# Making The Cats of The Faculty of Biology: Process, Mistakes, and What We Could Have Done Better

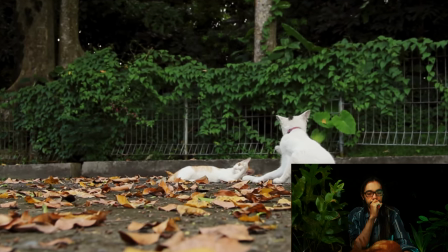24:12 and then they can survive here actually we also try to manage the population
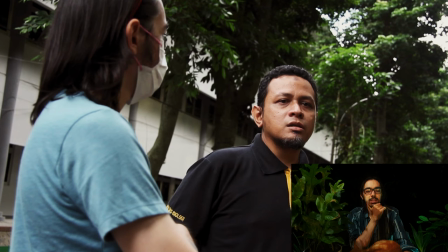24:18 and then i want to comment this is lely shot and uh you know when
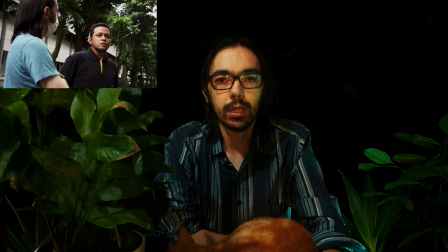24:24 you're filming uh something like a documentary i'm not super experienced at it so i'm not going to pretend that i'm an expert but you know sometimes uh you know you want to get good lighting and you can we can go and
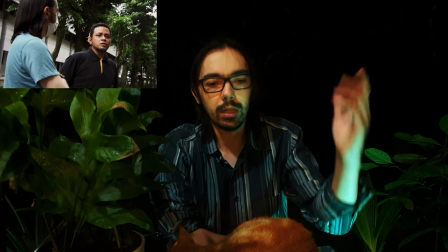24:41 stand in a specific place uh where the sun is and then we try to get a good shot out of it and
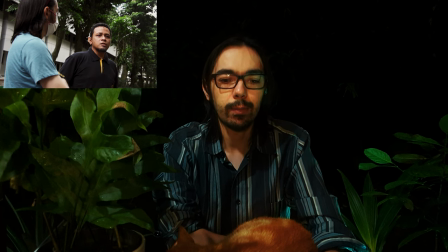24:46 here you know lately was pretty perfect uh focus is on nuri we have a
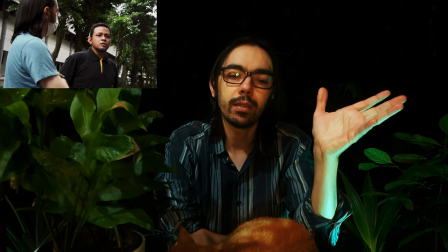24:53 little bit of kind of like a three-point lighting thing where you can see
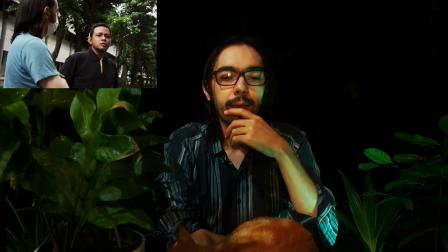24:59 his entire frame is is lit and so he you know he stands
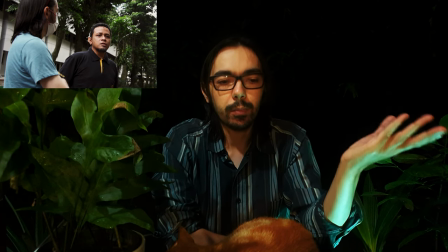25:04 out from the background this is just a perfect shot he's in focus he's well
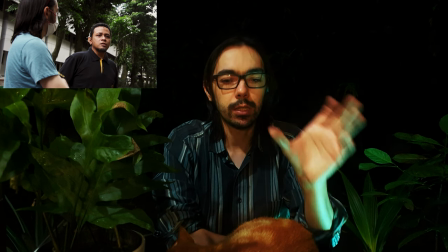25:10 lit and in terms of the framing of the shot everything is
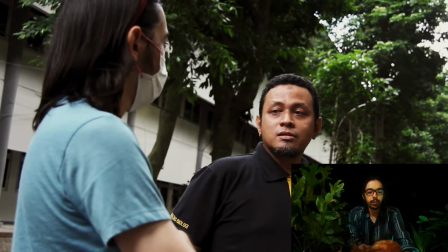25:15 is there perfectly so all all the credit to lately on this shot and then
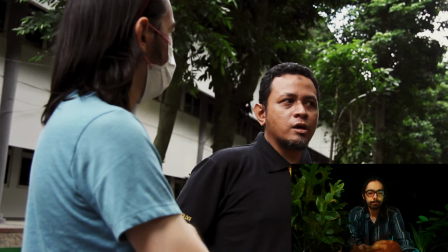25:22 uh in okm also have coaching okm you can check the instagram
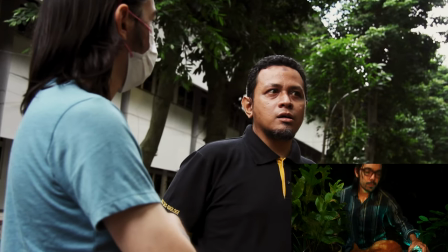25:28 they also have a good program like uh street feeding and then sterilizing the
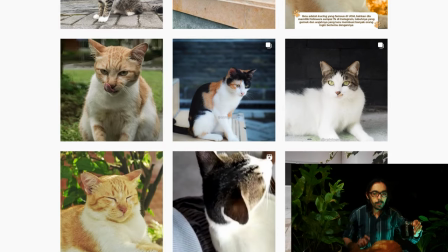25:35 cats in all area in okm and mostly yeah that is if you notice
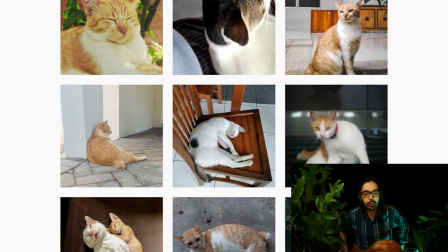25:41 on the right side there that is in fact is Kuching Ugi-Yam is,
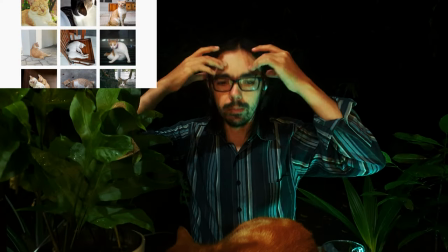25:46 I'm not sure exactly how they're run, but they are basically grassroots.
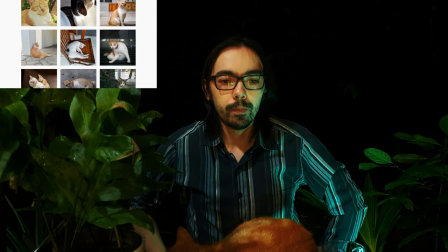25:53 And they are, I do believe it is mainly student involvement. And they are basically exclusively about helping the cats around the entirety of Ugi-Yam.
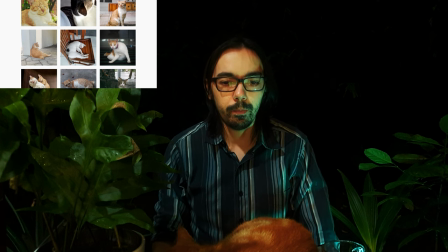26:08 We mentioned them here, and they're not really involved in the documentary, but when Ruri mentioned them, I think it was worth highlighting them,
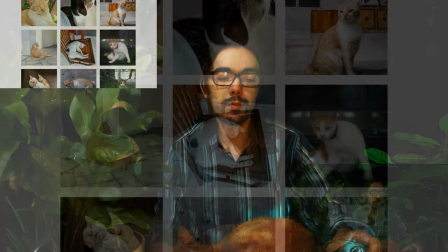26:19 because they are an important aspect of, I would say, the cat lovers of the university.
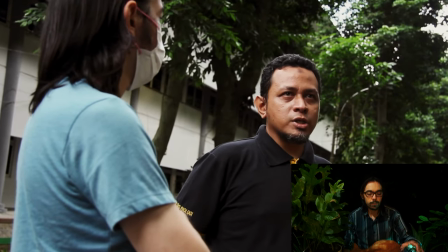26:25 First, for the female, I think a bit of an effort to do that.
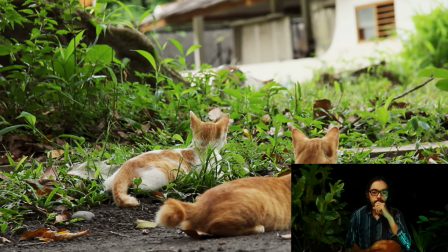26:29 And when they have kittens, we also manage the open outdoor program.
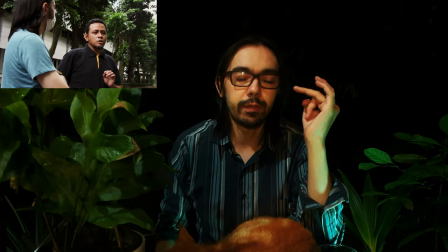26:39 So Ruri mentioning the fact that if they can, they do have the cats adopted because he is caring for the cats, him and Lakshmi.
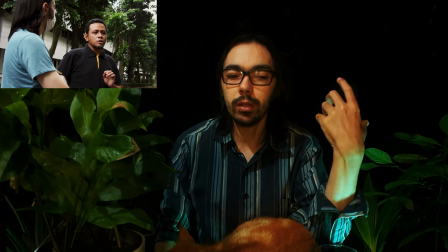26:51 They love the cats, but they still want the cats to have a nice home.
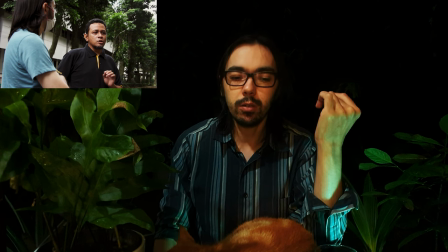26:56 And so if the cats can't be rehomed, they do actually try to do it.
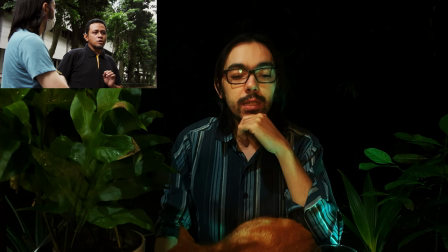27:01 But in my experience with caring for cats as well, it's difficult to have certain cats homed because generally people would
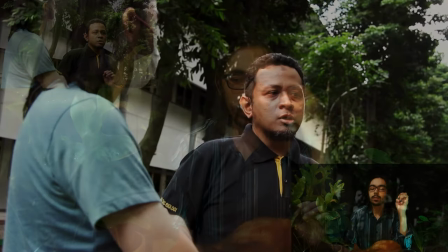27:11 prefer to adopt a Persian cat or an expensive cat.
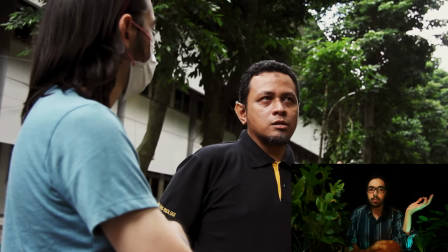27:17 And if you have something like a Kuchingbiasa, a normal cat,
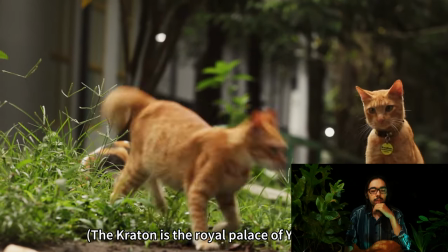27:23 then generally it's harder to get people to take them on because,
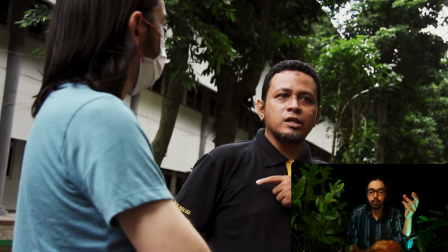27:29 you know, they want a fluffy, beautiful, flat-nosed cat.
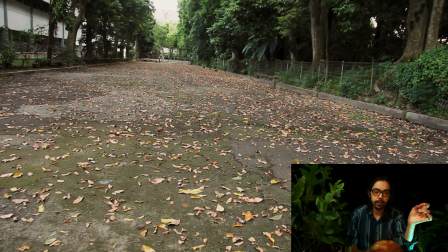27:37 This would have been the original shot for the title. You can see the framing is nice. There would be a place to have the Cats of the Faculty of Biology title right in the middle with the cats in the corner.
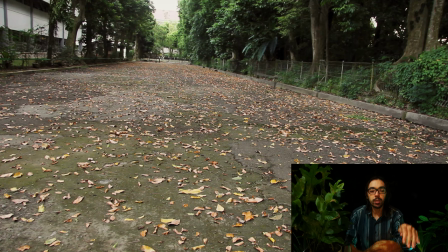27:51 But actually, the other one was much better and I'm glad we used that shot instead.
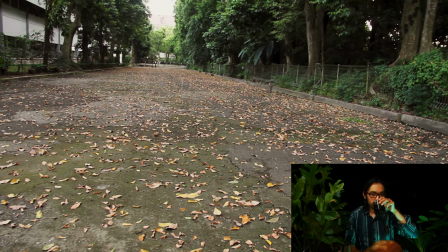27:58 Here on the full gamut of personalities, from my perceptions, we have the dour and serious Owe.
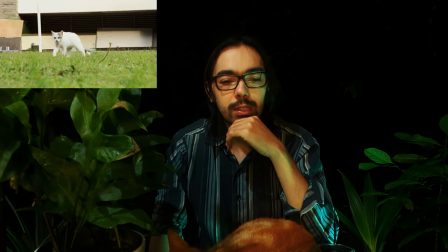28:11 Again, to me, Owe is the star of the show and if I had anticipated that fact,
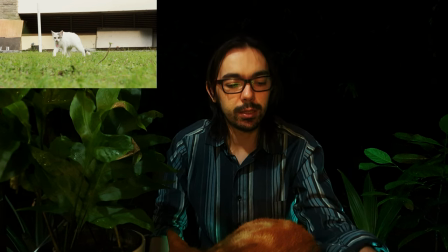28:19 I would have featured her in more shots, but she has such a beautiful face.
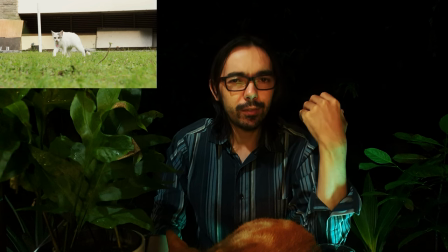28:23 I said she's a dour and serious Owe. in real life she's a lot more lovable than than i'm projecting her to be
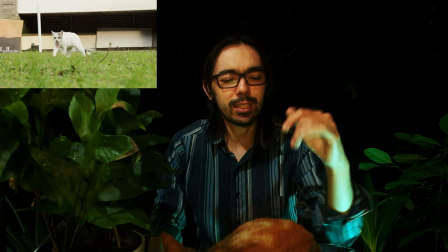28:31 but uh certainly when she's looking at the camera she's giving this vibe of of of dourness and seriousness
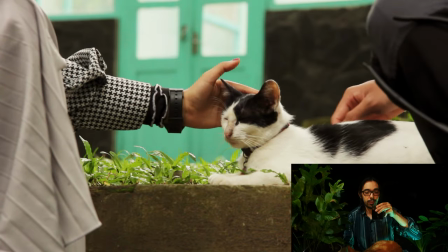28:39 the queen bessie many shots of bessie enjoying strokes the self-important and it's Kunkun.
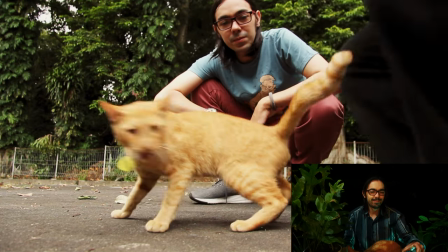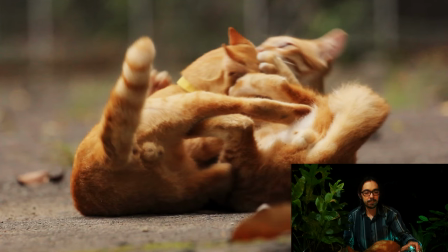28:54 Kunkun is a very self-confident cat, and yeah, I would say the self-important Kunkun, that actually applies.
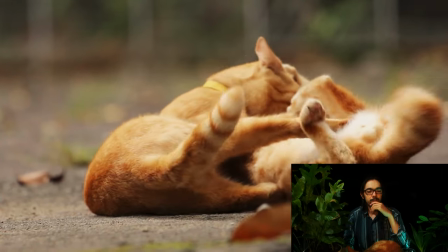29:00 The playful twins.
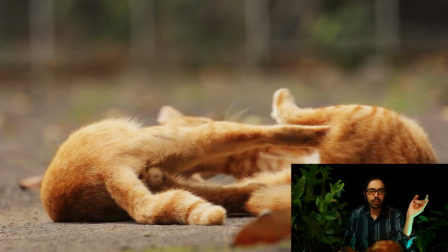29:04 Technically, these aren't the two twins, one of them is Kunkun, but actually getting the two twins together.
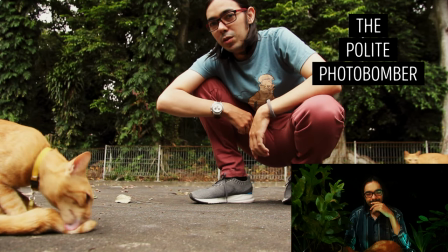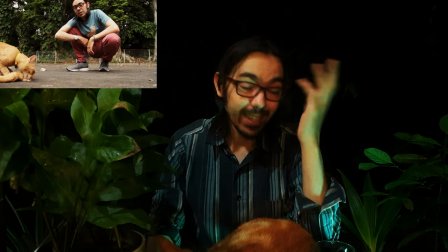29:18 So adorable actually again a shy cat saw the camera
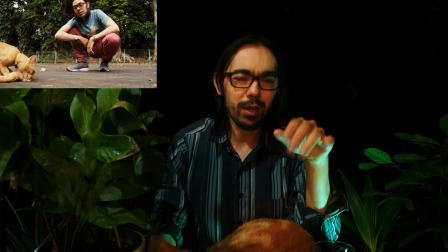29:25 didn't want to investigate didn't want to just walk past saw the commotion decided he wants no part
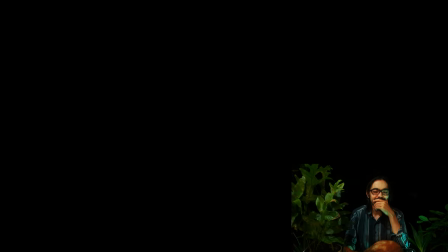29:32 of it instead turns around well these are just a few of them and inevitably but
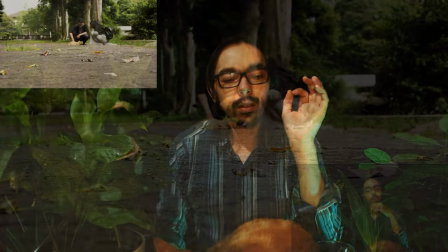29:39 quite perfectly this now a few shots ago actually no right
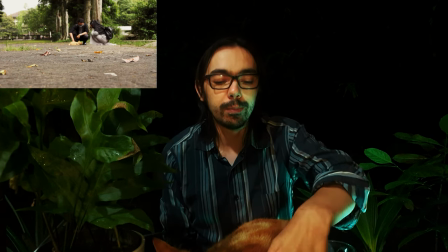29:47 before the polite photo bomber shot we had music and right on the shot
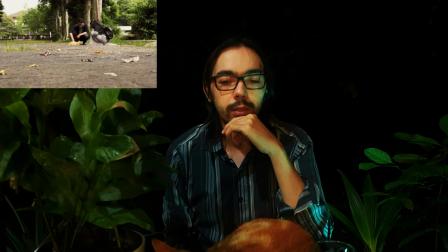29:52 as we cut we also cut the music and this was actually the appropriate thing
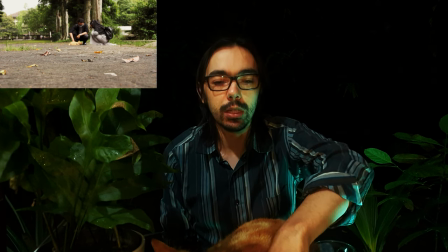29:58 was to stop that specific piece of music there and but then
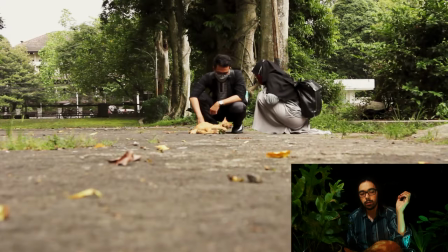30:04 actually when we fade in and inevitably but quite perfectly there's no music and
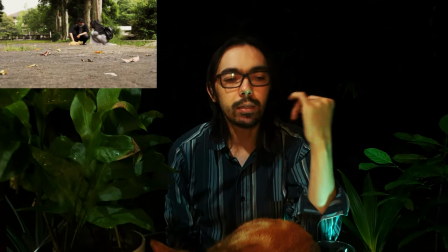30:09 uh in the end i spent a day or
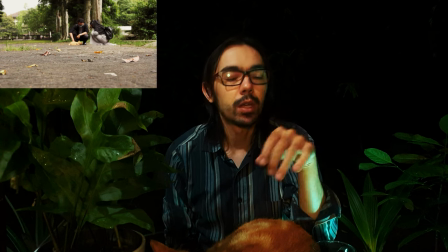30:15 maybe even two days longer than i should have just obsessing over the music and this is one example
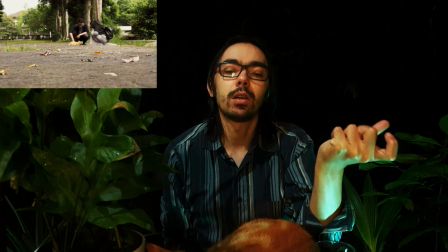30:21 of that where i was basically going back and forth on whether to have
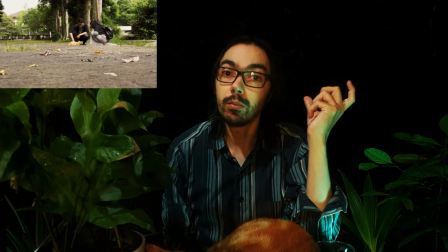30:27 the music also fade in what music to use that was uh leila
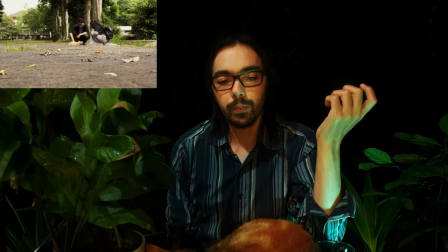30:33 and i debated it uh actually and uh
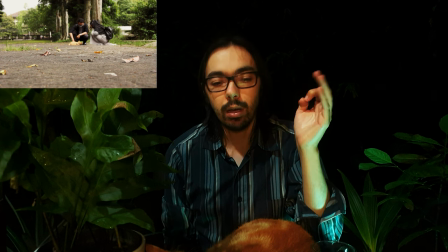30:37 which one to use I wanted to keep it as a jazz song but one that was actually slower tempo because a fast one would not work even using music at all changes the
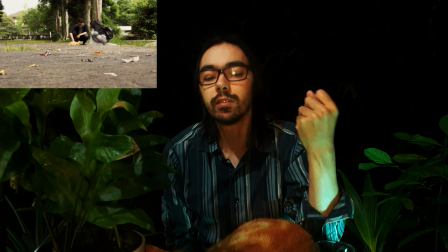30:50 I would say it changes the context it changes the mood and the feel of the of the shot and
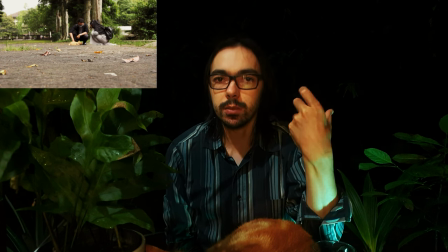30:56 the scene so later on when Ruri is speaking having really fast jazz music
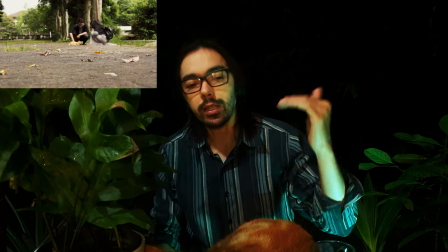31:04 totally did not work and in fact I even lowered it so that the focus is more on Rory talking
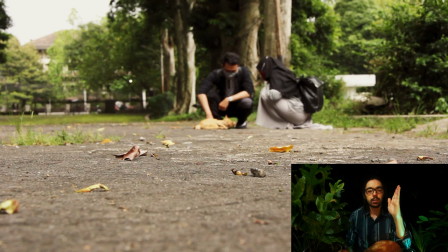31:10 and here I was thinking should I have the music come in as the shot comes in
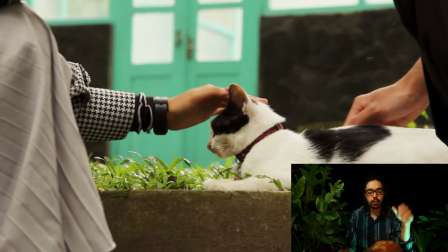31:17 and in fact no we waited
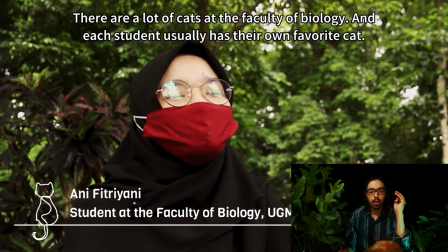31:22 so it comes in and this is Jesse Spillane's song and it comes in right before the cut
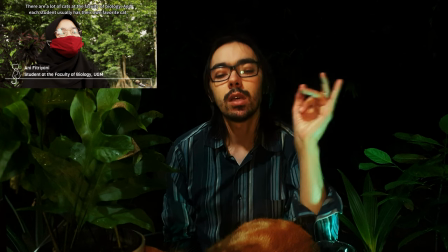31:31 so that instead the music is now introducing the interview section and before that it's just you're hearing the atmosphere and
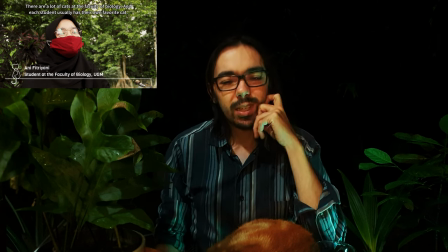31:39 my voice you know I a perfectionist will obsess over the most minute things that a
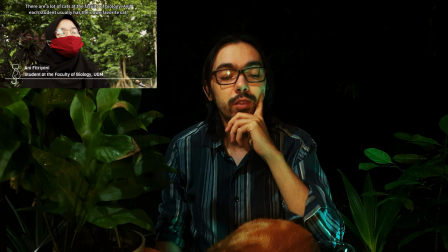31:46 normal person and normal in the sense of the viewer might not ever notice and
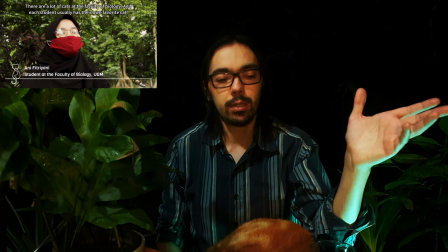31:51 in this case I am that kind of person and spending
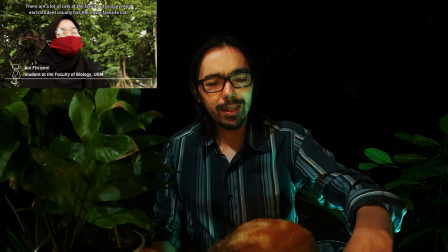31:58 way too much time on a part that did not need it.
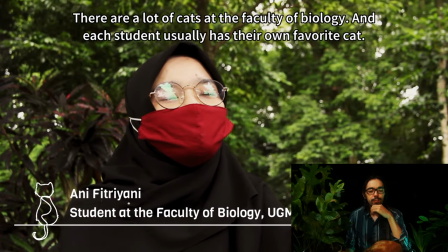32:04 So this is the first student.